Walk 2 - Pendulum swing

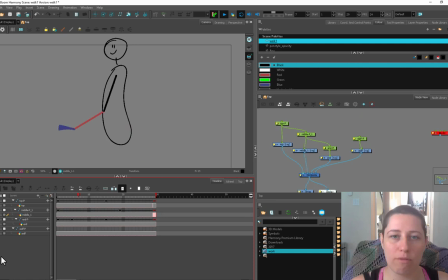657s
As you animate more, you are going to get more familiar about what with what you would want things to do, and you have a little bit of a quicker workflow to get to that point but especially if you're brand new to animation you're just starting to work on it and you're working towards
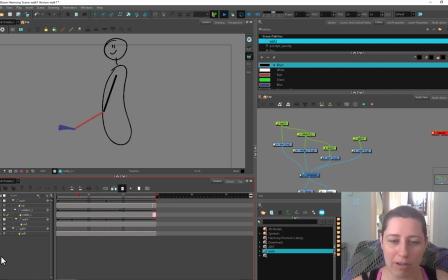675s
working as a cutout animator then this is not a bad way to go about it to just set up a little simple item like this little arm swing and then play around with the timing and offsetting your keys from one another and see if you can get the results that you're hoping to
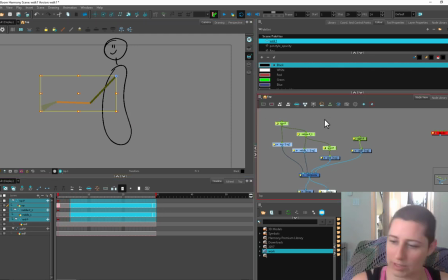691s
get we can also use this to play around with the leg so i'm just going to reset all this and move it
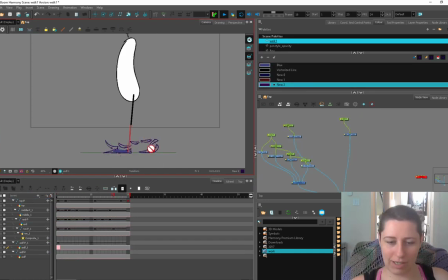699s
down here and we'll turn this guy into a foot i just threw a little leg together and i even gave him a little toe and the difference between the arm swing which is a pendulum so we've got that boop boop sort of action where this part of the arm and the hand almost act like
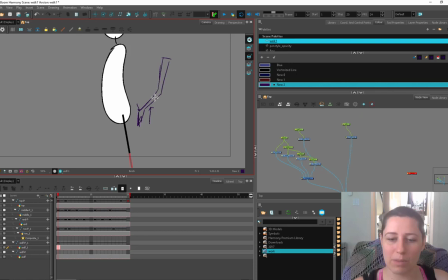716s
a secondary partner to the upper arm it's like the upper arms the boss and these guys are just kind of flopping along for the ride unless you're getting something like a real military uh high step where they're bringing their hand right up to their chin there or something where they're actually
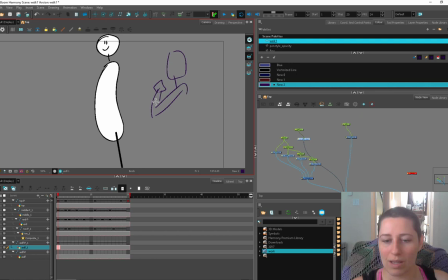732s
giving their arms a purpose or like they're driving the arms low arms as well but a lot of times they're just kind of acting like a passenger the foot and the leg i've drawn a little uh graph sort of of what the foot does so it's more of um it works a little bit differently because the lower leg
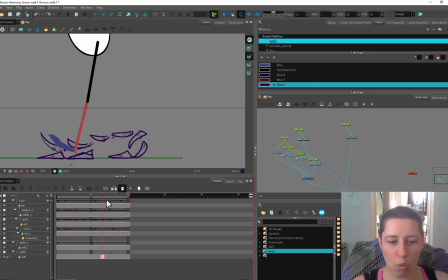749s
is a part of the walk cycle so here our leg will stay a lot in a line so once it hits its arc here the lower leg catches up with this guy here and then they have to work together to keep you from collapsing on the ground because if you're walking like
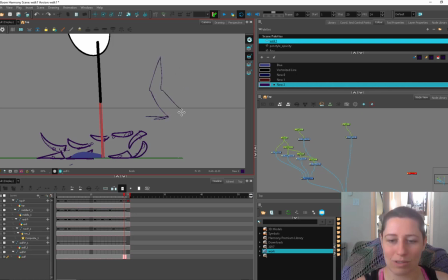768s
this like you know no one walks with their legs permanently bent all the time you're getting that stability of a straight leg as it's on the ground here and then as your thigh starts to hit its maximum
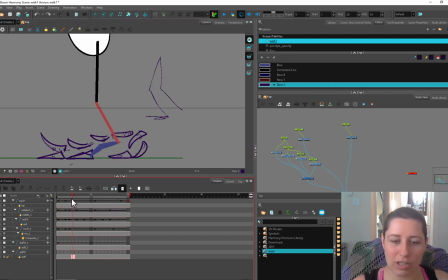783s
trajectory your lower leg will actually break and not like snap off and you'll fall down and be really sad but it'll break the straightness so we've got a lot of straightness here then it breaks and it'll go beyond what the upper
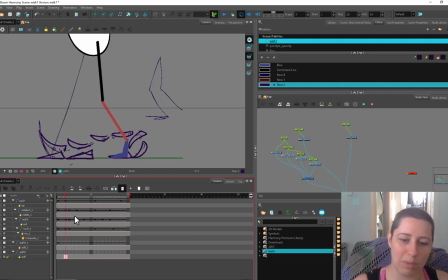799s
leg is doing because you're lower this is where you're gonna get your other foot starting to come out here and you're transferring the weight onto the other leg so this starts to break as this hits the ground so your upper leg hits the top trajectory first so that this part of the swing
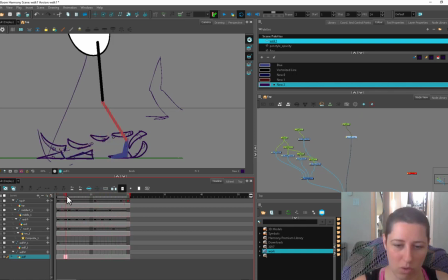815s
works a little bit more like the arm but then it hangs out straight for a while and then breaks here so rather than that very cyclical pendulum movement you do have to do a little bit more work on the leg and this is the type of shape that your foot is going to
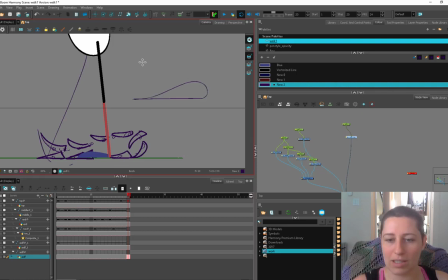832s
have so you're going to get this motion as opposed to a pendulum shape like this okay so this is your foot hitting and this is where your foot peels off and starts to come around back to this
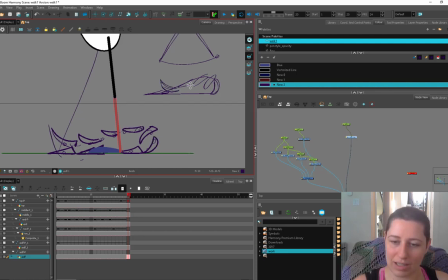848s
again and you can get some personality out of these feet where when it hits the ground you can have your toe can linger a little bit like that before you get that snap or when it's peeling off here you can kind of have your your foot actually have be a little bit reluctant
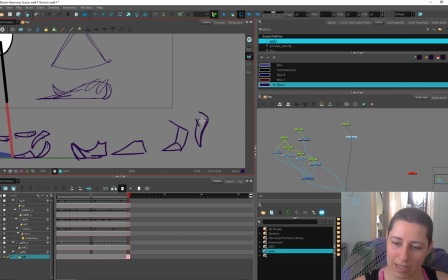867s
to peel off the ground and have your toe linger can't draw a foot today all right so you can have it peel off a little bit in more of a creative and fun way but overall you're going to have this teardrop sideways shape to this leg movement okay so once you
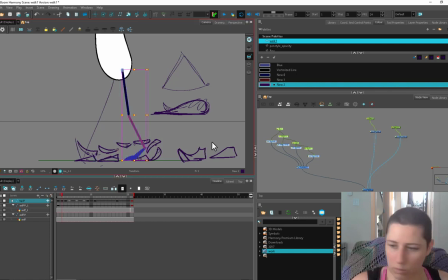885s
get your leg working you got a little bit of a walk there if you're doing the stick